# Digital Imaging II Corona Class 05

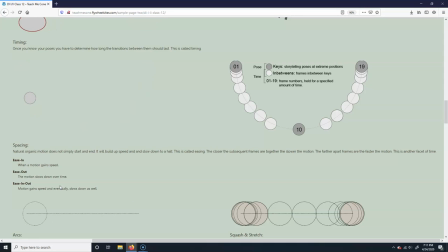(12:14)
Slamming on the brakes on a car, even if you slam on the brakes, it's not going to immediately stop because you would just die. Your head would fall off, right? Because it would just be too quick. That's easing out. And then ease in out is doing both. So, for instance, if you look at this ball here, you can see it slowly goes and then, right?
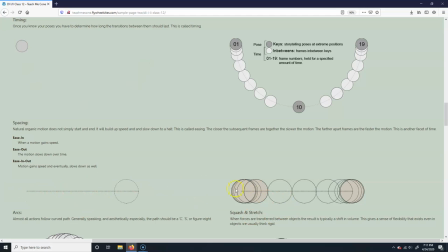(12:32)
So it actually starts, it actually eases back and goes forward. So you can kind of see it here. See how the frames are much closer here and then they go fat. They're much farther apart and then they get closer here again.
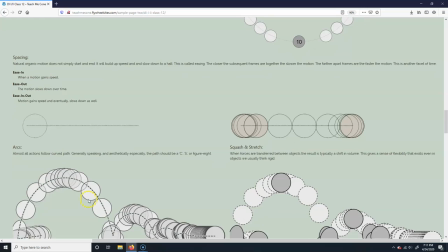(12:42)
That's easing in and out, okay? Arcs.
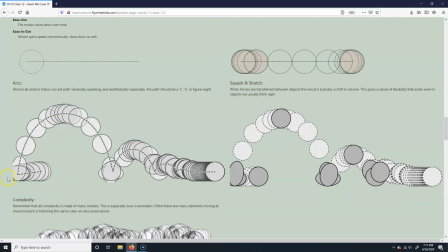(12:47)
So that's another thing that you need to do, and squash and stretch. So arcs basically is the idea that the path of the either limbs or character itself or what have you is going to be some sort of arc. It's either going to be a C or S or maybe a figure eight. It's not to say that there aren't straights.
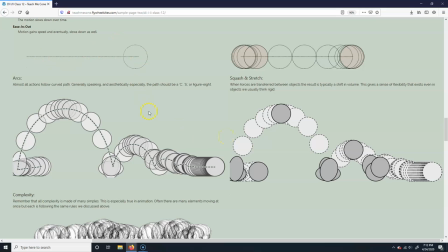(13:06)
Some motions do have straights. This one up here has a straight, right? But straights are generally pretty mechanical looking. They're aesthetically not as pleasing, right? If you think about if you do a drawing and it's all straight lines, it's not interesting, right?
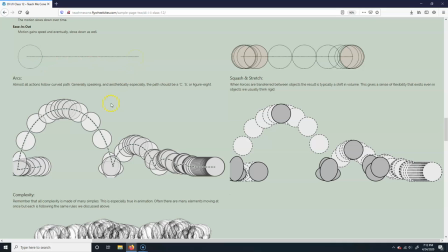(13:20)
It's not visually interesting. It doesn't have any rhythm. It's very linear, as opposed to arcs, okay? So most actions you're going to see, you're going to have these kind of arcs. Think about, like, if arms are swinging, right? The arms swinging are going to create arcs back and forth.
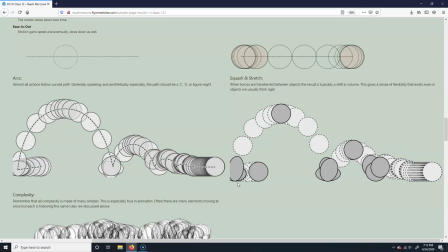(13:34)
The legs moving are going to swing back and forth. Your hips moving up and down creates arcs. Pretty much everything you do has an arc in some manner. It's going to be this rounded motion, okay?
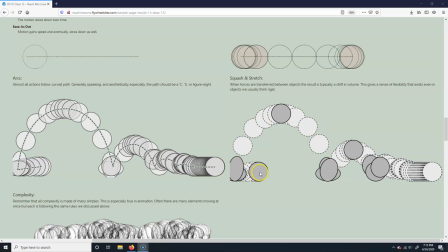(13:48)
Now, there's also squash and stretch, okay? So most things will have some sort of squash and stretch. And the idea here, again, is with this ball bounce, you're going to see that it goes over here. It's going to squash, and then it stretches, comes to its regular volume.
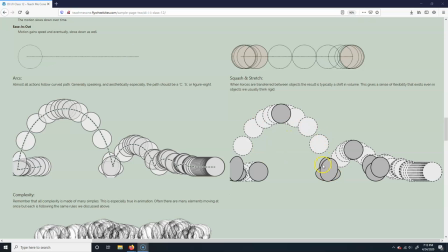(14:05)
Well, actually, it maintains volume the whole time. Then it stretches before it hits, squashes, then stretches. And you can see it actually doesn't make sense, right? Why would it stretches before it hits? It shouldn't, actually, but it's one of those things where we expect that in animation,
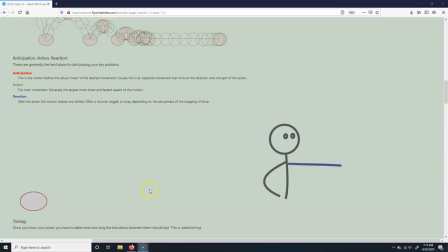(14:17)
and I have the animation here, but if you see, he stretches just before he hits here, too, okay?
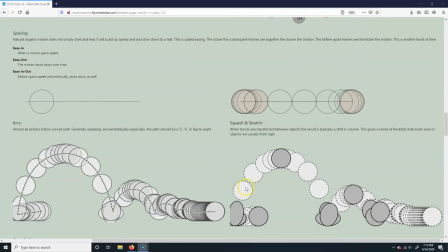(14:23)
It's just, it gives it more impact by actually doing that, anyway, but squash and stretch, so that's going to apply to most anything,
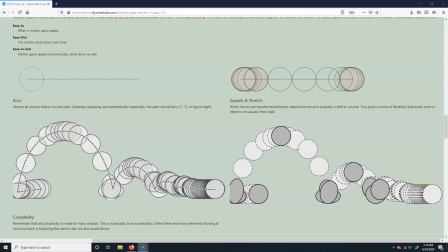(14:31)
almost all objects squash and stretch, and sometimes it happens in ways you wouldn't think. Even if you have a character, and they're walking like a person, their stomach squashes and stretches as they walk. Even their arms will squash and stretch a little bit as they're moving as well. There's always a little bit of that volume.
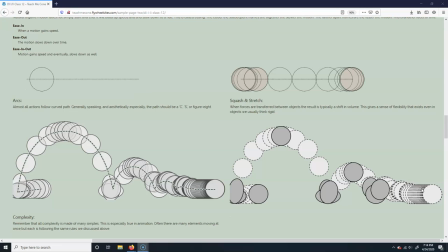(14:46)
It creates life in what in the object that's being animated. So squash and stretch is super important. We kind of expect it. Otherwise, it has this very mechanical flat feeling. It's almost the same thing as like if you try to animate things linearly. It's just it's unnatural.
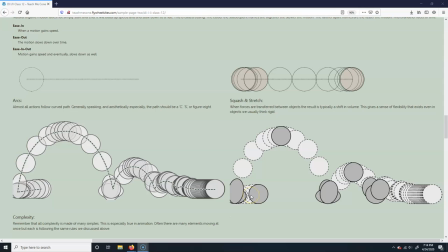(15:02)
And almost all things do. So the most obvious thing here is obviously I'm doing a ball, right? And some balls you expect to. Like if I told you like a tennis ball or a rubber ball, you would expect those to squash and stretch. But they all do it. Even bowling balls will squash and stretch. Granted, it's really quick and it's imperceivable.
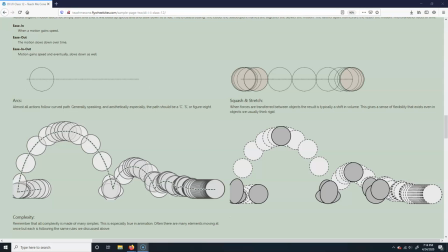(15:21)
But you should look up slow motion golf ball squash and stretch. You'll be shocked. Like how much that thing squashes and stretches. The golf ball actually does. It's pretty amazing. Okay. So there's obviously a lot more to animation than what you're seeing here.
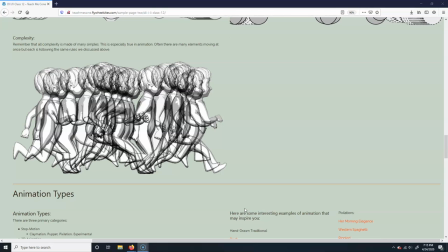(15:40)
And, you know, you could spend much time on this. One of the things I do kind of want to make a point about is that you might be looking at these things and it's a lot to incorporate. So if we were looking at this is just some running animation thing I did of this kid. There's a lot of things happening here, right? The legs moving, you know, it's got to go up and down. It's changing position. His head's going up and down.
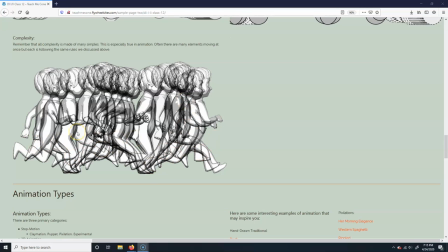(15:59)
His hips are rotating this way and that way and up and back. And it can seem like a lot to have a full character motion. But the one thing I would say with animation in particular, but really this goes with any medium, is that anything that seems complex is just built on many simples.
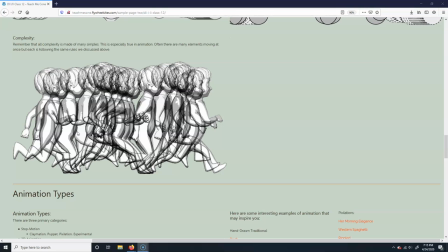(16:16)
Even the computer, right? What we see here, it's built on many simples, right?